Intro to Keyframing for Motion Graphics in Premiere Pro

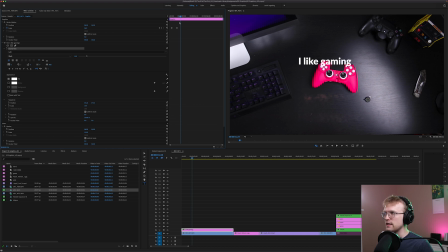243s
So let's talk about a bunch of ways, things to think about to make this look prettier. Easing in and easing out is a key principle of animation. There are 12 of them from the founders of Disney, and easing in and easing out, or slow in and slow out, is one of them.
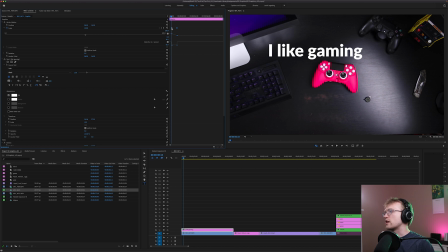261s
So what we're going to want to do is we're going to want to, on this front one, add ease out so that the out frames after this keyframe get ramped. And you can see how it starts slow and speeds up over time. Then we're going to hit ease in.
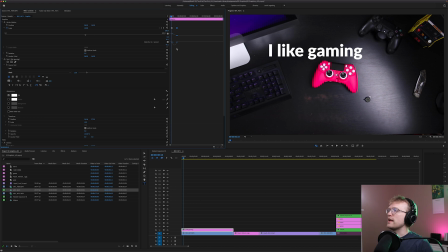278s
Now, the reason we do that instead of just Bezier, look at the difference. If I get rid of those ease in and ease out, and then I just do Bezier, the process is not as smooth. It will go from not doing anything, doing something rapidly, and then changing things up.
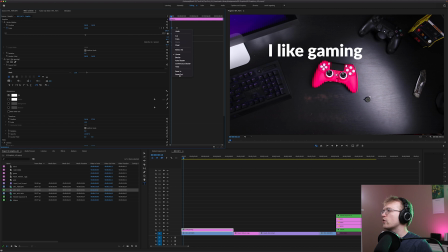293s
We want this to look as smooth as possible. So easing out will start from 0 and ramp all the way in. And then we're going to ease in those frames before. So now you can see that feels so much smoother.
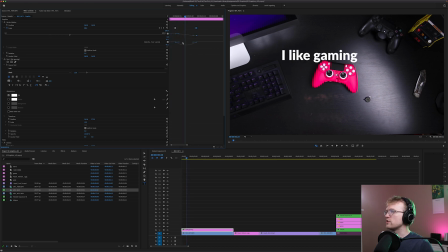311s
Now, if we want to exaggerate it even more, we can zoom in a little bit and we can drag these handles. And now you can see it slows and speeds up quickly and then slows down a lot more. So a lot more of the time spent in the animation is very slow. And then there's a quick movement in the middle.
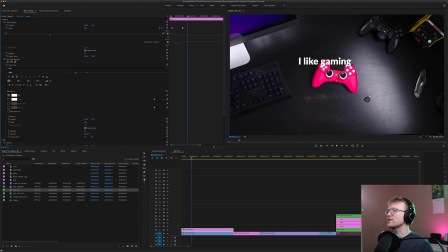330s
It feels nice. Another thing that you can do is you can overcorrect. So you can add some keyframes for it to go farther than you want to and then pop it back. Our ending keyframe is 56.
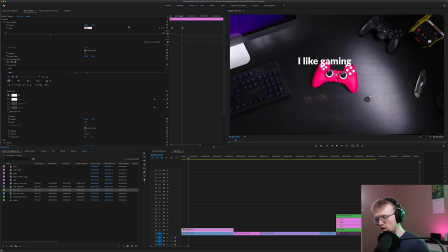345s
So if I go 1, 2, 3, 4, and then I make it even smaller than 56, let's say I go 52, that means that it's going to go smaller and then pop out to big again. Now it's a little stuttery because this needs an ease out.
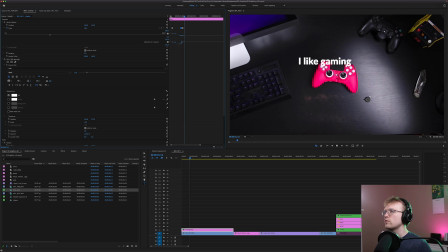That's really nice. It feels like it has some anticipation and then it falls back, right? There's some follow through. It gives it even a little bit more weight. Another thing that we can do is its scaling is just kind of random.
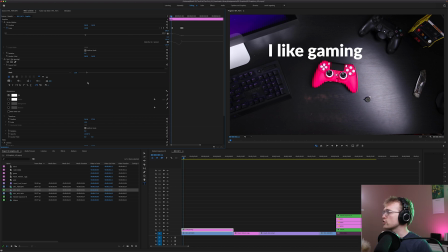381s
It's kind of just going straight into the center of the screen, which feels weird. So something we've never talked about before is an anchor point. And you can see, it's kind of hard to see because of this thing, but this little crosshair right here, this is the place where it's attached to.
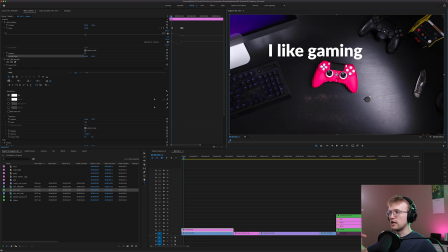398s
So this is the place where it will scale into. This is the place where it will rotate from. So if you move the anchor point, you will move how it works.
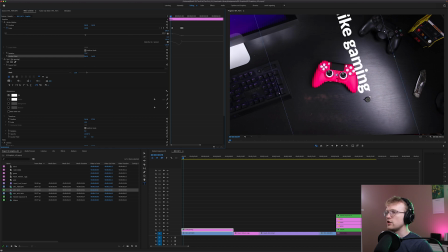411s
So let me just show very clearly. If I rotate, you can see it's rotating around this center point right here. That's the point. So if I move the anchor point to be up here, watch what happens to our rotation.
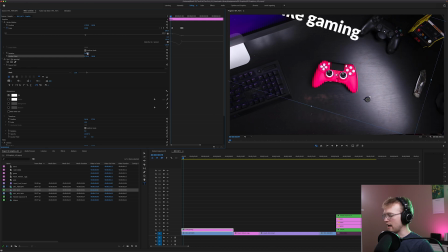427s
We're now rotating around that point way up there. And the anchor point affects the scaling as well. So if I move the anchor point so that it's on the G, sort of in the middle of itself, the scaling will feel a bit more natural because it won't be like weirdly scaling sideways.
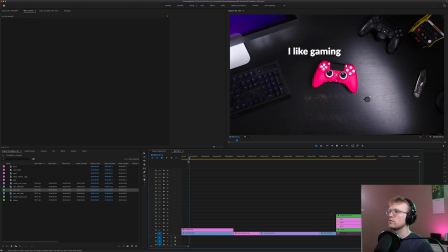446s
It'll just scale into itself. Feels way better, doesn't it? Yeah, that's awesome. I don't know why I keep doing the sound effect. So that's scale. Let's move these keyframes a little bit, and then let's have it slide into the frame to begin with.
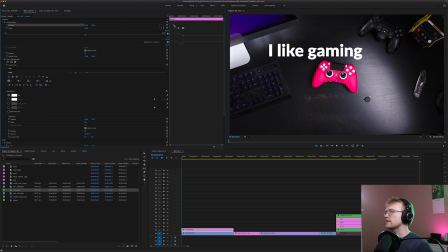466s
So let's start animation, and then let's drag this keyframe to about here, because we want it to end here, right? So a few frames before this, we want it to go too far. I'm going to do the overcorrection thing again.
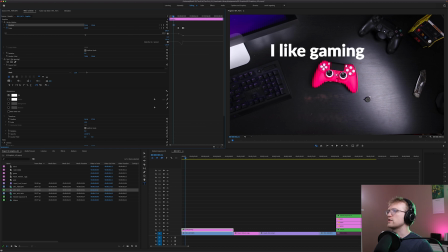481s
So if 748 is how it normally is, let's go just a little bit farther. All right, now let's go to the beginning. Oh, get out here.